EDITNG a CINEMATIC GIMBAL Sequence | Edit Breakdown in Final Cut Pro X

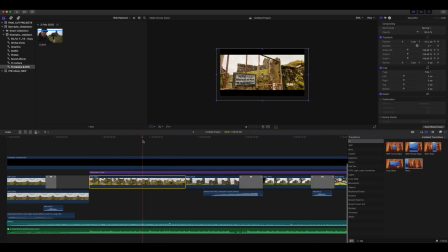[8:12]
So I've just animated a slight zoom and I've slightly reframed that shot. So not too much going on there, relatively straightforward. That's shot number 2. Let's keep playing.
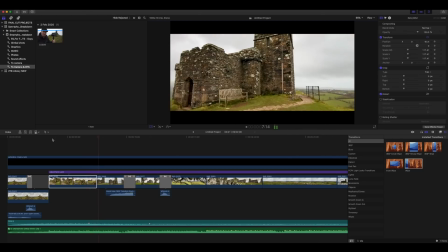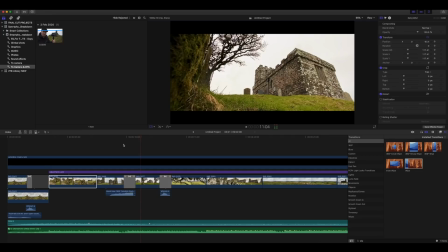[8:31]
Okay, I got a few questions about this as well.
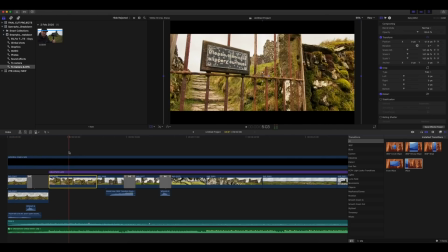[8:34]
So we've gone from our push forward shot into a crane shot with a zoom, and then we've come into this shot here.
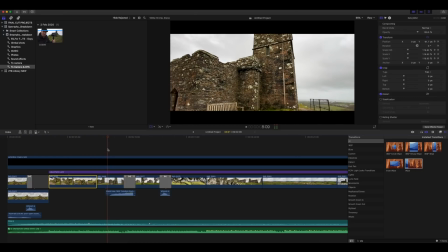[8:42]
Now this shot here is a push forward tilt up. That's how I shot this. Like I say, if you want to see exactly how I shot this footage, I've got an entire tutorial showing you how I did it. So this camera pushes forward, it tilts up,
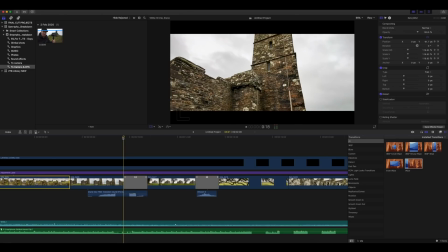[8:56]
and then what I've done here is I've added my epic zoom transition.
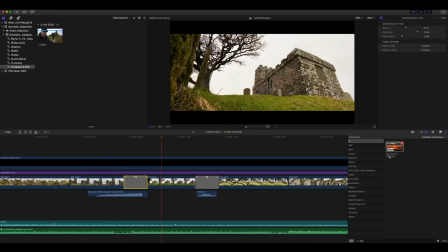[9:02]
Now this is my epic zoom transition. You can see it just over here.
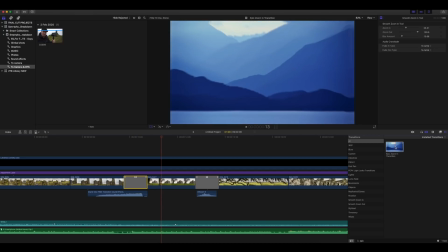[9:07]
What that does is it just zooms in from one shot to another.
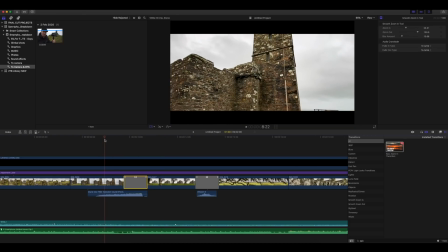[9:12]
So if you combine this with a push forward shot and another push forward shot,
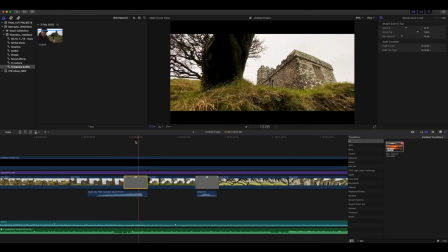[9:18]
it can really take those 2 shots to the next level and just sort of perfectly link them together.
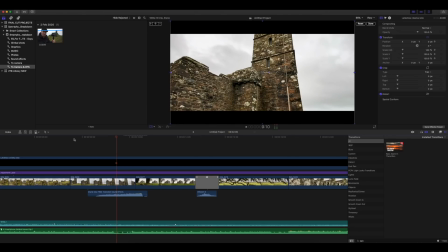[9:23]
Let's just delete this transition and show you what these 2 shots would look like without it. So still pretty good. I mean, you've got the camera movement going up and then it cuts to this push forward shot moving really quickly.
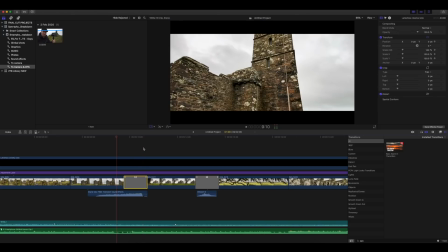[9:41]
So the 2 clips cut well, but just adding that epic zoom transition just takes it to the next level. Now let's watch it once more with the epic zoom transition. Yeah, it's subtle, but it makes a big difference.
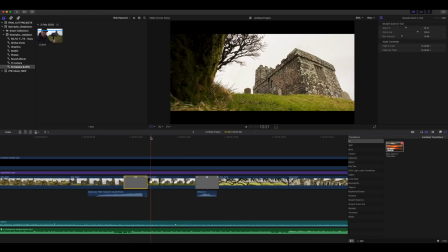[9:58]
Okay, moving on.
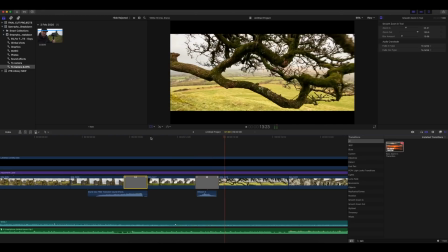[10:02]
Now, I used it again there. I probably overdid it, but I got a bit excited because I thought the first one looked cool. The key to these transitions is just not to overdo it. So do as I say, not as I do.
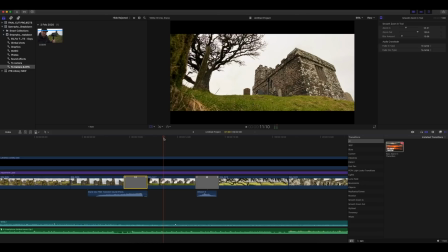[10:14]
But yeah, I did put another epic zoom transition literally in the next clip.
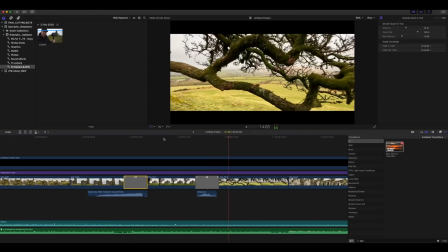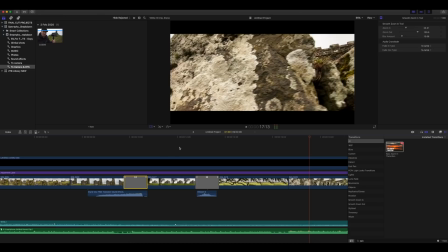[10:25]
Now, notice there how I came in on that beat. So let's just go back again.
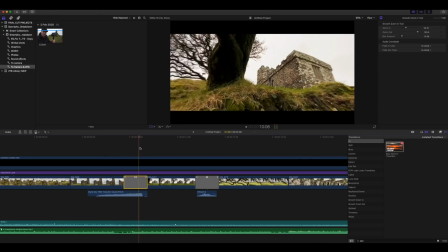[10:31]
We've got this push forward shot into an epic zoom transition, into another push forward,
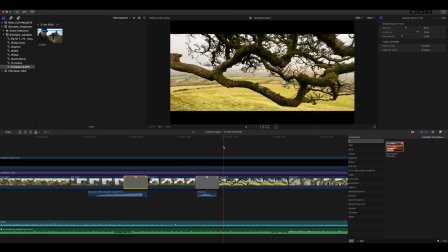[10:36]
into another epic zoom transition, into this push forward shot through this tree, which doesn't really need anything else.
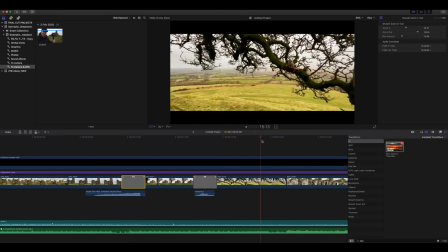[10:43]
I didn't do anything else to this clip. I thought that shot was good enough exactly the way it was.
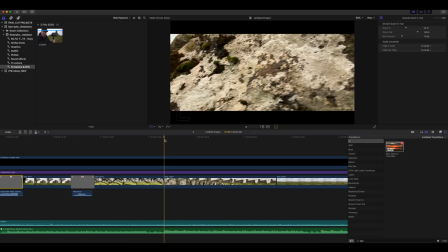[10:48]
But then what I did do here is I made sure I cut on this big beat coming up just down here, you can see.
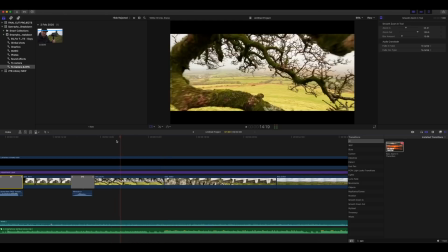[10:55]
So look, let's just play it again.
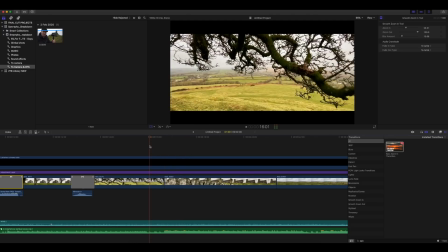[11:01]
Bosh, straight on that cut. Now, I wouldn't say edit on every single beat, every single cut, because then it becomes predictable. But with a big beat like that, I just felt like I needed to cut on that beat.
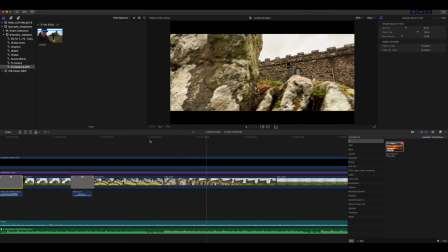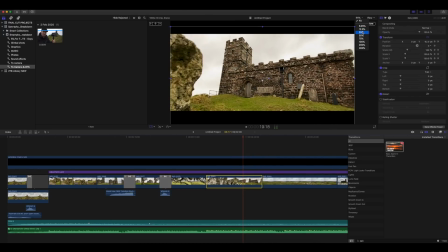[11:18]
Now let's just select this clip again and reduce what we can see up here.
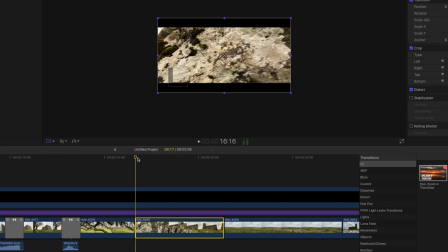[11:23]
And as you can see, I haven't done a lot to this clip, but I do slightly reframe it.
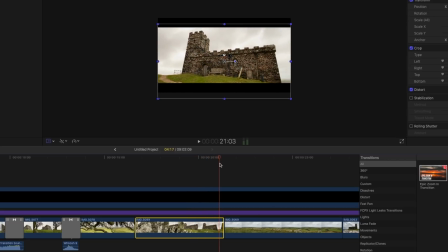[11:31]
I've just keyframed a bit of movement just so that when the clip gets to the end frame, it's perfectly framed.
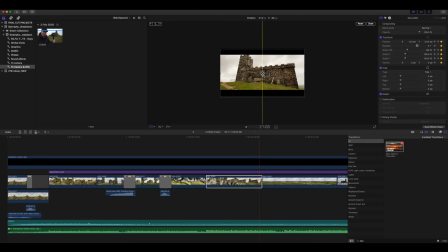[11:40]
So as you can probably tell, it looks as though it was probably about there originally, and as you can see, it's just cutting off the top of the church. And that is why these cinematic bars come in really useful. So I can readjust my shot just slightly to reframe it so I can see the church, so it ends on really nice composition.
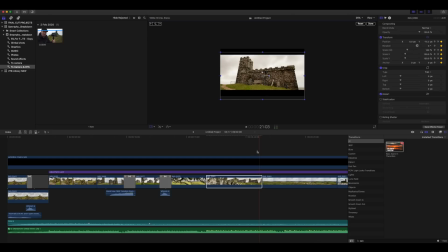[12:00]
Without animating that movement, the end frame wouldn't have been as well composed as what it is now.
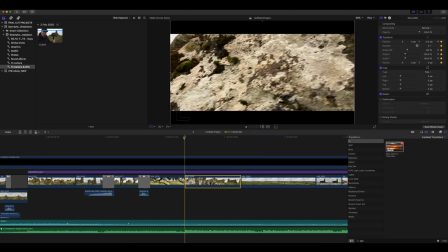[12:07]
Okay, moving on.
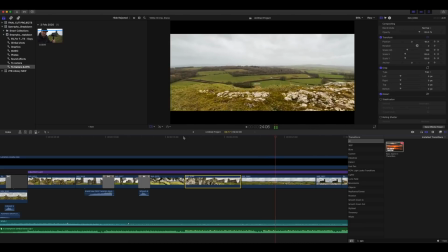Now, out of all of these shots, this shot in particular probably had the most questions. The main question being, did you add the vertigo effect?
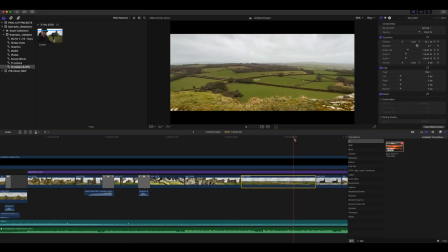[12:22]
And the answer is yes. So well done. If any of you spotted that I'd added the vertigo effect to this shot, really well done.
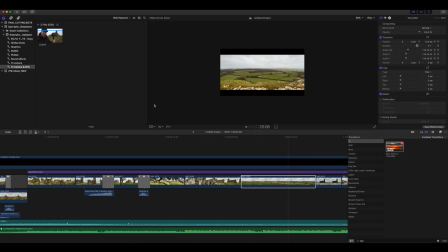[12:29]
Now let me just reduce this again and show you what we're doing here. So the shot starts out here, and what I've done is I've scaled this shot up. Now, because this is a push forward shot, what I've done is,
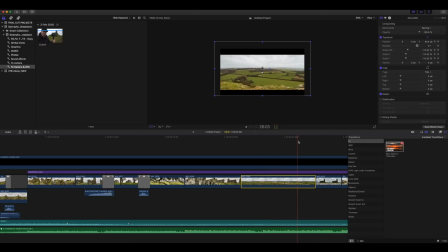[12:45]
as this camera is pushing forward, I've scaled down the clip to its original size. And when you combine this push forward camera movement with a video clip that starts
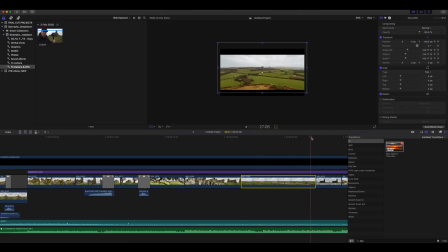[12:58]
scaled and then scales down to its original size, you get what they call the vertigo effect.
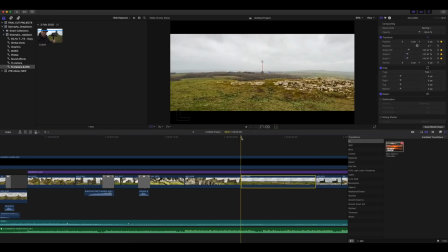[13:06]
So let's just watch this again. Now just pay close attention to the way in which the foreground and the background is moving.
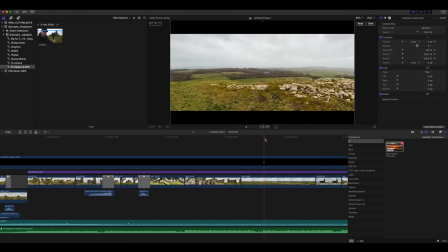[13:20]
Kind of like the background is moving away whilst the camera is moving forward. Not quite sure what's going on there, but it just looks a little bit different. It looks a little bit more interesting, and that's always my aim with a sequence like this, is how can you take what is a pretty good shot,
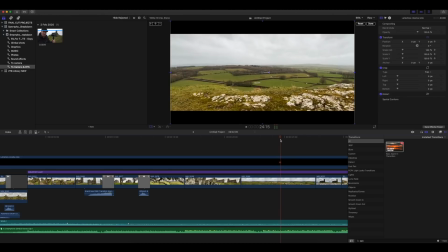[13:37]
you know, it is interesting without any kind of effect added to it, but how can we take it to the next level? How can we make it just that little bit more interesting?
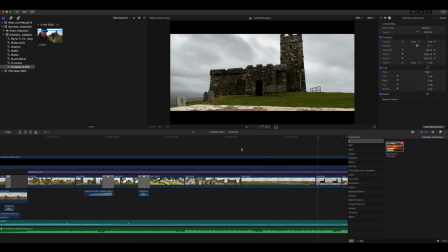Really simple shot, that one there. That was just a slide camera movement from left to right.
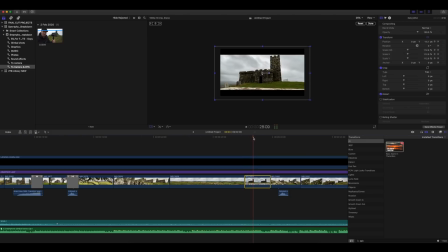[14:03]
Let's just reduce and take a look at what's happening here. Oh, and what I've done here, look, is I've actually reduced the scale again. So this doesn't quite create the vertigo effect, but it just adds two, what appears to be two camera movements in one.
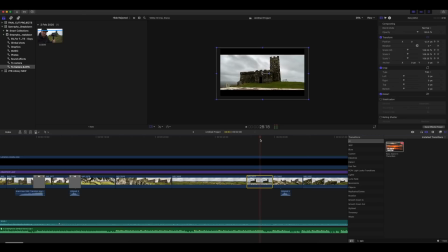[14:18]
So we've got this slide effect going from left to right, but we've also got what looks like a zoom. So it looks as though we're also just zooming out of the shot as well as sliding.
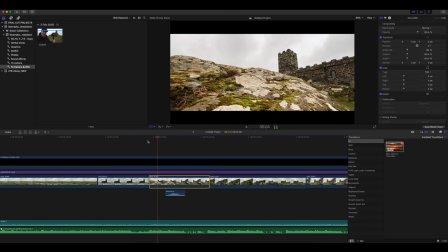[14:34]
This shot here, let's watch that once more. That is a speed ramp. So look, let's just punch in and take a look at this. So we start this clip at 50% speed.
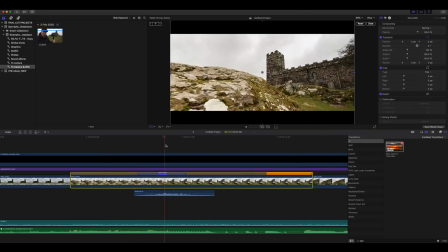[14:46]
Then right here, we speed it up to 200%, and then we bring it back down to 50%.
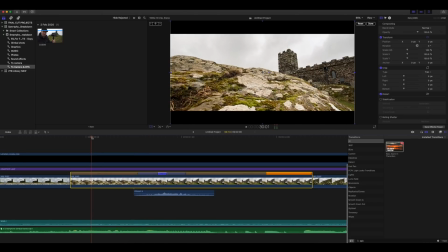[14:54]
So that's a speed ramp. We've changed the speed of that clip. We've gone from 50% straight up to 200%, back down to 50%. What I also did to complement that was add a whoosh sound effect with that speed ramp. Let's just watch that once more. Just like that. Again, it's subtle. You know something's happened to that shot. Maybe you're not quite sure what.
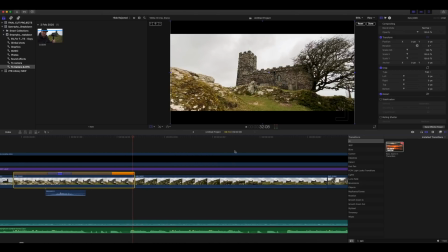[15:17]
That's just a speed ramp. It just makes it a little bit more interesting.
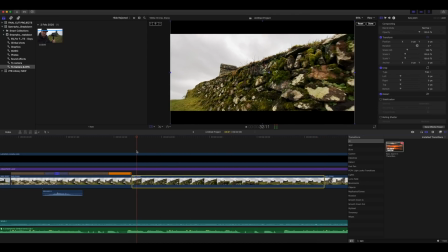[15:25]
That shot there didn't do anything to that one whatsoever. That is exactly as it was shot in camera.
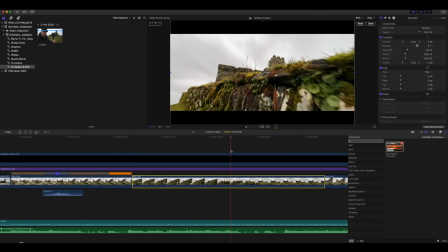[15:33]
I just didn't think it needed it.
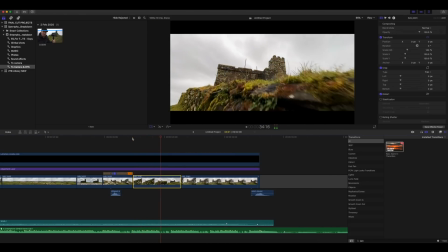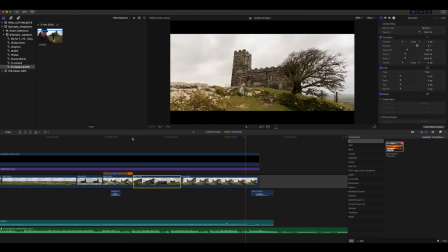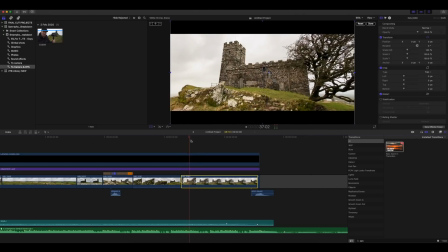[15:49]
Okay, let's just take a quick look at that last shot. This last shot here, as I mentioned, look, this is a pull back shot, so this suggests that the scene is ending.
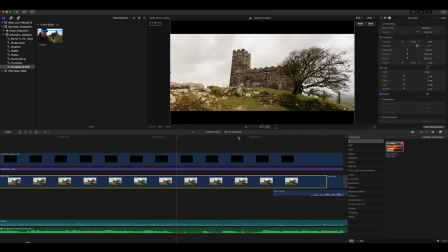[15:58]
That's why I added this shot here. Then you may have noticed right at the end of this shot, again, I didn't add anything to that, by the way, that's just how it was shot in camera. No effects, no camera movement, no keyframes, nothing like that on that shot. But right at the end here, did you notice it kind of glitched out?
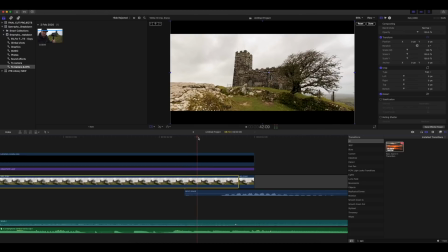[16:17]
Just like that. And I do that quite a bit in my videos actually. I also get quite a few questions about how I do that, and that's really, really easy in Final Cut Pro.